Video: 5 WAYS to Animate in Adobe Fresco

As someone who uses Fresco for nearly everything, one of my favorite features is how easy it is to add motion to your illustration work.
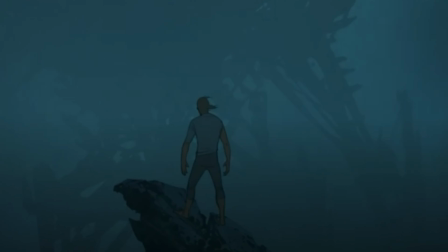0:07 Even with the announcement of Procreate Dreams, I'm still really excited about Fresco and really don't think that Dreams is going to encroach too much into this. Procreate Dreams looks like an amazing animation software that you could do all kinds of things that, you know, you probably couldn't do in Fresco in terms of like full-on animation. But to be honest, the things that I like to use animation for is to sort of bring my otherwise static illustrations to life with a little bit of movement. And Fresco makes that kind of thing so easy. With just a few clicks, you can have something moving without thinking about it as a full-on animation project.
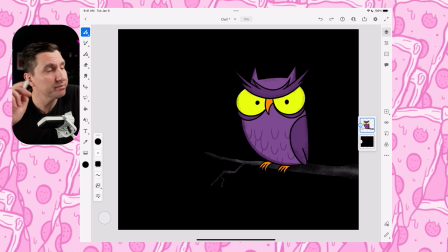0:45 And I think that's amazing. So in this video, I'm going to show you five different ways that you can easily add motion to your illustration work. So let's get into it. All right, to get started, I'm going to show you just how quickly I can add some little firefly friends for this cranky owl that maybe you recognize from my last live stream.
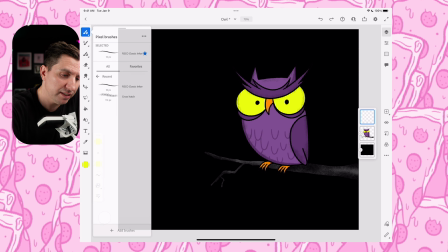1:04 Did you know I do live streams every Friday? You should come hang out. All right, so I'm gonna make a new layer and I'm gonna draw a firefly.
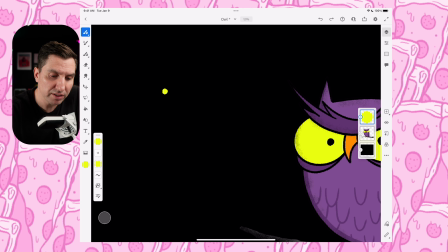1:11 So I'm gonna select the yellow from the eyes because it's perfect firefly color.
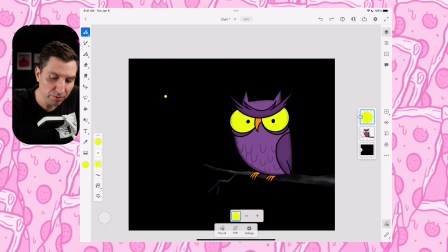1:17 And I'm gonna grab the classic anchor and I'm just gonna make a
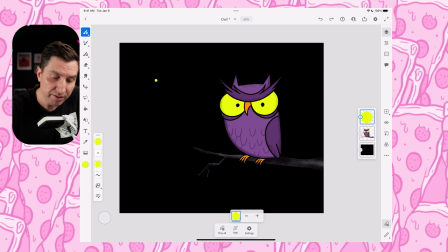1:23 little yellow dot because that's what a firefly looks like in the dark.
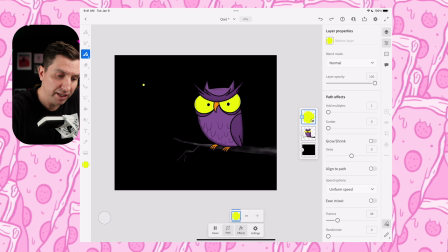1:29 So let's animate this. I'm gonna click on the animation at the bottom right.
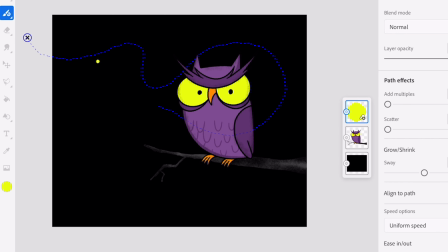1:34 And what we'll do here is just click on the path option in the bottom center.
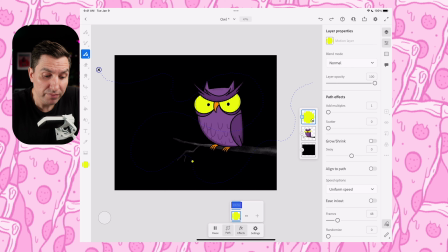1:40 And I'm gonna draw a flight path for this firefly to just fly all around the scene. And then he can just leave the scene. And you're like, oh, that's interesting.
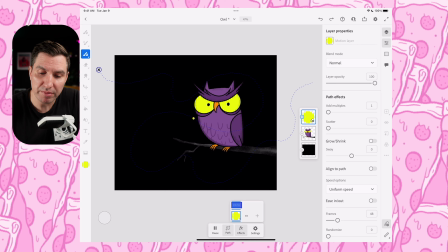1:57 It's flying around that path. Doesn't really look like how a firefly would fly. Just looks a little chaotic. Give me a minute, okay? We got options here. First thing I'm gonna do is I'm gonna add some multiples. And you may think, oh, that doesn't really help either.
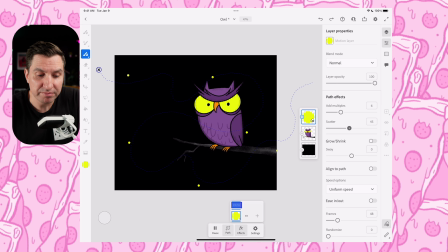2:15 What if we added a ton? Now it looks like a Christmas light. You could do a Christmas light this way, but I don't want to. We could have so many. Let's bring this down and let's scatter these
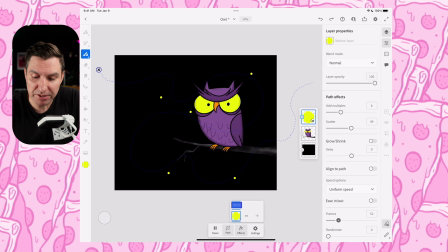2:30 so that they're not all in a line, looking a little bit more random and firefly-like. The next issue is they're going way too fast. So we can slow it down by coming down to our frames option, just adding a bunch of frames until we get to a speed that we feel
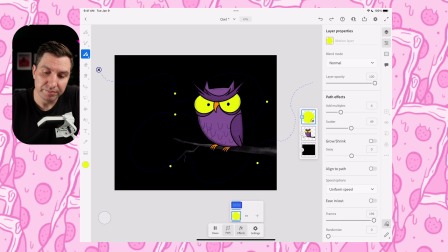2:50 happier with, a little more comfortable with. So that's pretty good, but we can make it look better because if you think about fireflies, they sort of get dimmer and actually they turn off, they're not lit up all the time. So what we can do to emulate that look and also
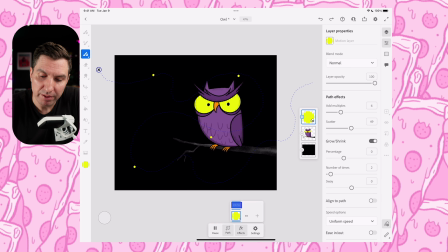3:09 enhance the fact that they're flying on like a three-dimensional plane, so maybe they're going further away and somewhere closer. To do that, we can click on this grow shrink option. Our path options menu. And what we can do is bring this down to like a,
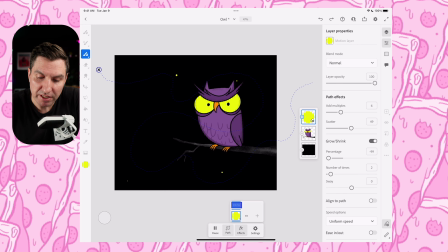3:26 we could bring it down to zero actually, and then they would disappear. And it's happening kind of slowly, but what we could do is come down here where it says number of times, then we can increase that.
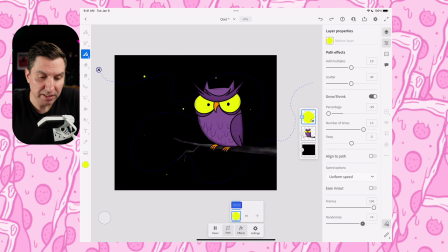3:42 And then it's gonna grow and shrink more times than not. I think this is looking better, but what we can do is add more of these fireflies.
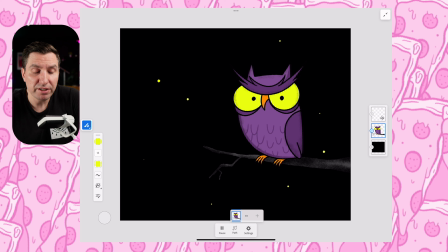3:52 Then we could come down here and randomize it so it's even more natural look. And now let's click off of this path option, go back onto this layer so we don't see that path.